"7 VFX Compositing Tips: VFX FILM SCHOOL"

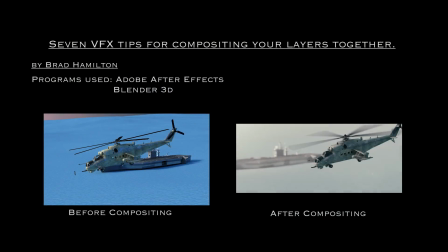What's up guys, it's Brad from JBH Media here. Today I'm going to be sharing six visual effects tips for compositing your CG elements together.
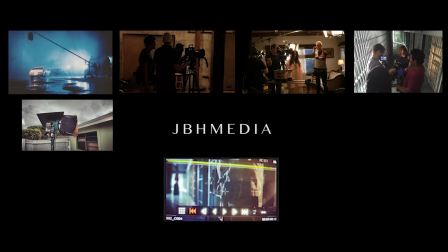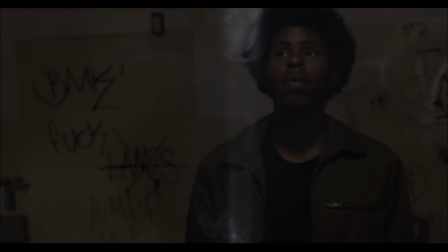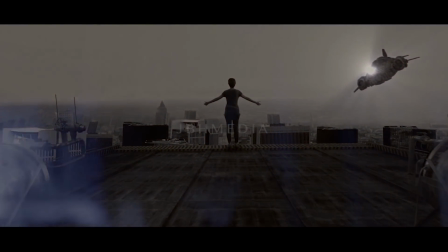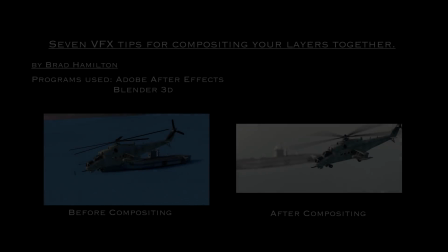Alright guys, let's get started. In learning visual effects concepts over the years,
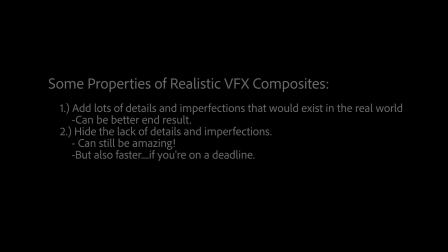one realization that I've had is that the most realistic composites either have a lot of specific details or they hide the lack of those details. models.
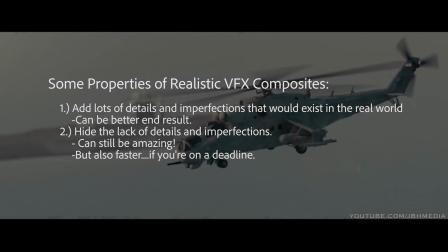So in creating this CG helicopter flying over the ocean, I wanted to try to get as realistic as possible without changing much about the CGI models themselves.
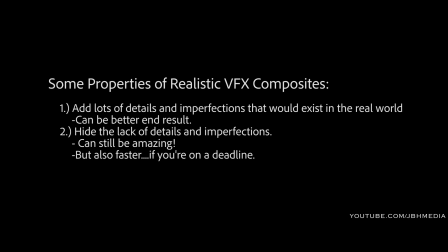This involves trying to composite the elements in a way that hides some of the lack of detail in parts of the 3D models.
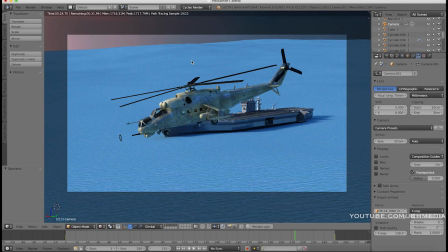As you can see inside of Blender here, the two 3D models that we have are really great, but their materials aren't the most realistic, and our environment and ocean is made up of mostly simple diffuse materials. One of the first things I did to improve the realism of this composite was actually shoot
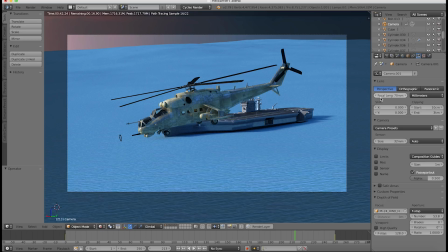on a longer virtual camera lens with a larger aperture or smaller t-stop.
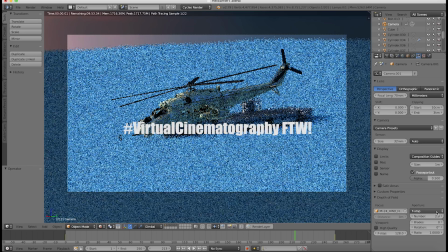Without going into the physics of why this is,
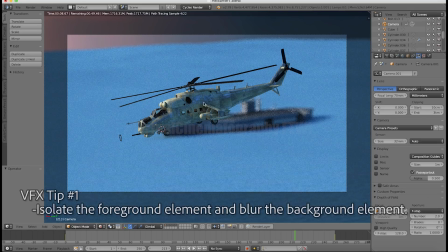by doing this essentially we're able to blur the background and have our virtual camera focus solely on the helicopter in the foreground. This essentially brings any detail needed to make our background environment more realistic down to a bare minimum.
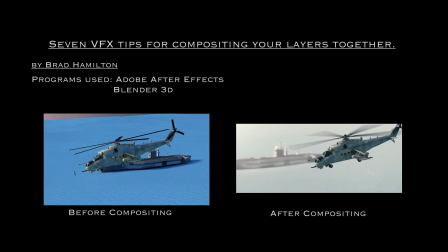So the second thing I did that's pretty important for this particular composite is I rendered all of my CGI outputs from Blender with motion blur.
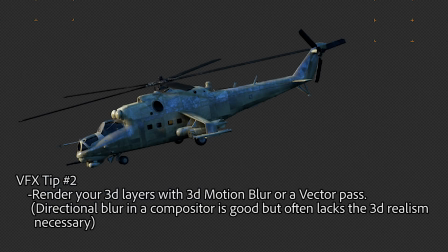By doing this, critical 3D motion blur was added to elements such as the rotor blades on the helicopter and the helicopter movement itself. This kind of 3D movement is hard to replicate motion blur on inside of a 2D compositor without a specific vector pass designed for that.
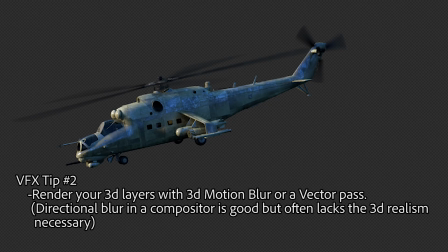So instead of trying to do that motion blur inside of the composite, I did it on the output from Blender.
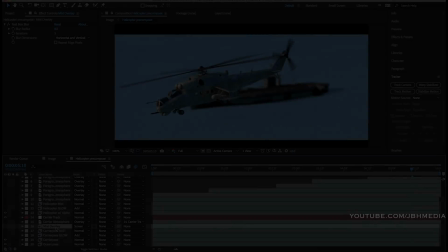So the third technique I used to composite this shot together was a mist pass overlay.
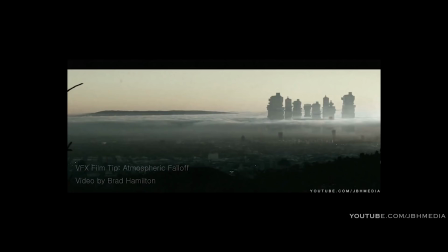As I mentioned in my previous video, as environments go further into the distance, they lose saturation and they lose contrast.
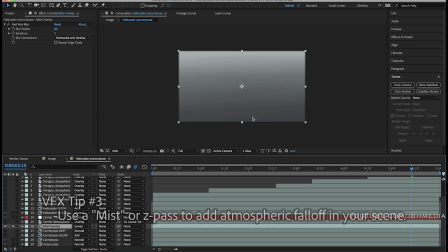So essentially by rendering a mist pass from Blender, we can overlay this on top of our environment and create this decrease in saturation and loss of contrast in a very specific and realistic way by simply creating kind of a gradient.
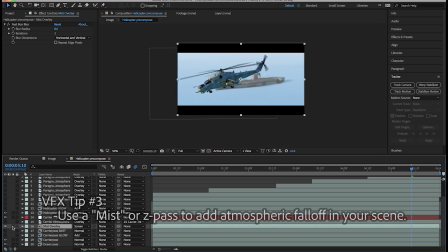This is one way to create more 3D separation between your foreground and your background elements.
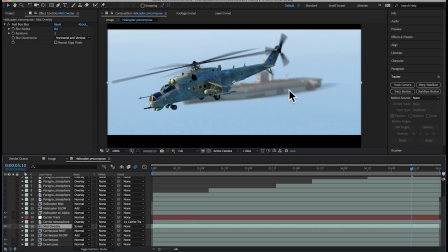So the next thing I did in addition to the atmospheric falloff created by the mist pass is
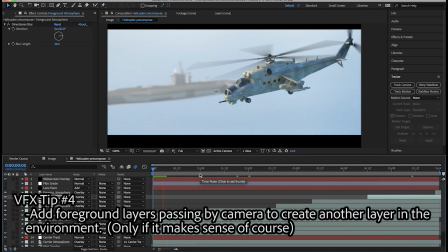I added some foreground atmospheric elements passing directly by the camera. This created a more real sense of motion and also takes some attention away from the background.
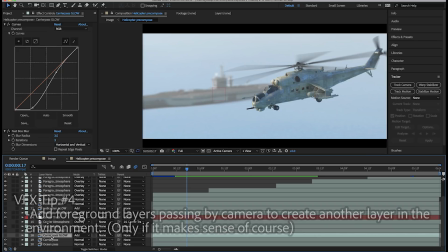Finally, one of the most important things you can add to your composited elements is glow and glare. This is especially important when your composite is supposed to be lit by something as bright as the sun, as is shown in this video. To add this glare,
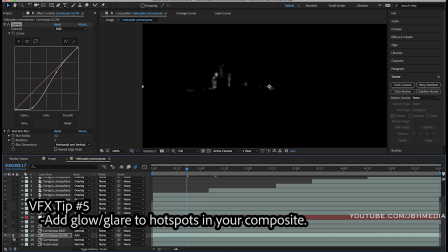I isolated the brightest spots of both the helicopter and the aircraft carrier and added a glow-a-glare effect to them to promote a greater sense of realism.
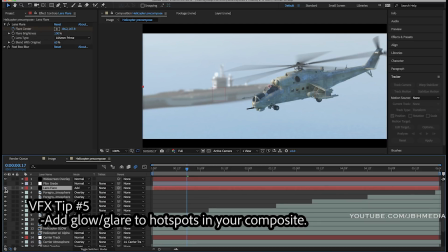I also added a lens flare on top of this, which can be effective if used properly. Lens flares do exist in the real world, so when you're filming toward the sun, it would make sense to have one in this particular shot, since our virtual sun is backlighting our environment.
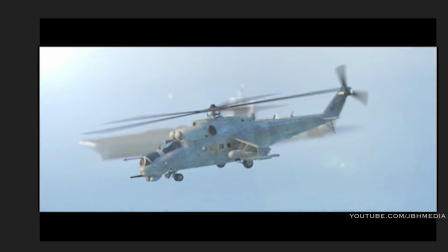Finally, in addition to the glare, I also added a camera shake to our composite with the wiggle effect inside of After Effects.
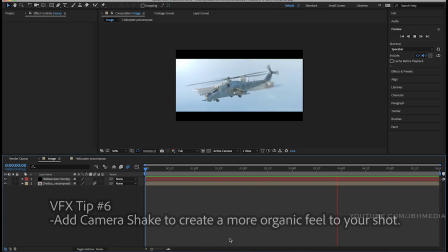Essentially by adding camera shake, you can make the viewer feel like the shot is more organic and less mechanical.
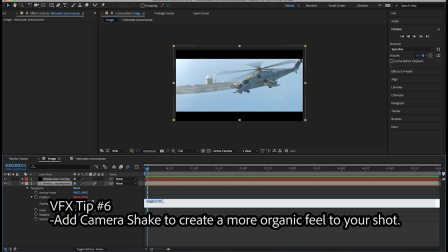It can bring them further into the scene as if they are actually there and also create some more motion blur to hide any lack of detail you might have in those CG elements.
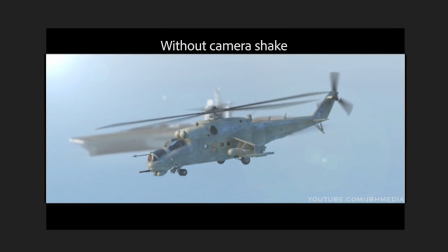Finally, to bring everything together, it's important to add a final grade to your composite.
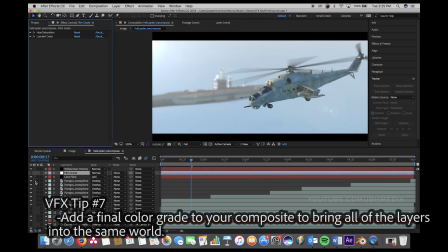This brings all of your colors and different layers of your image into the same world and drastically change the look and mood of your image. Anyways, that's it for this video. I hope you enjoyed it. Be sure to like and comment on this video if you thought it was helpful or if we have any questions or suggestions.
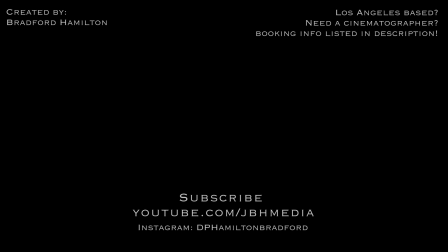My Instagram and Facebook page are in the description below. Be sure to check it out if you'd like and I'll see you guys next time.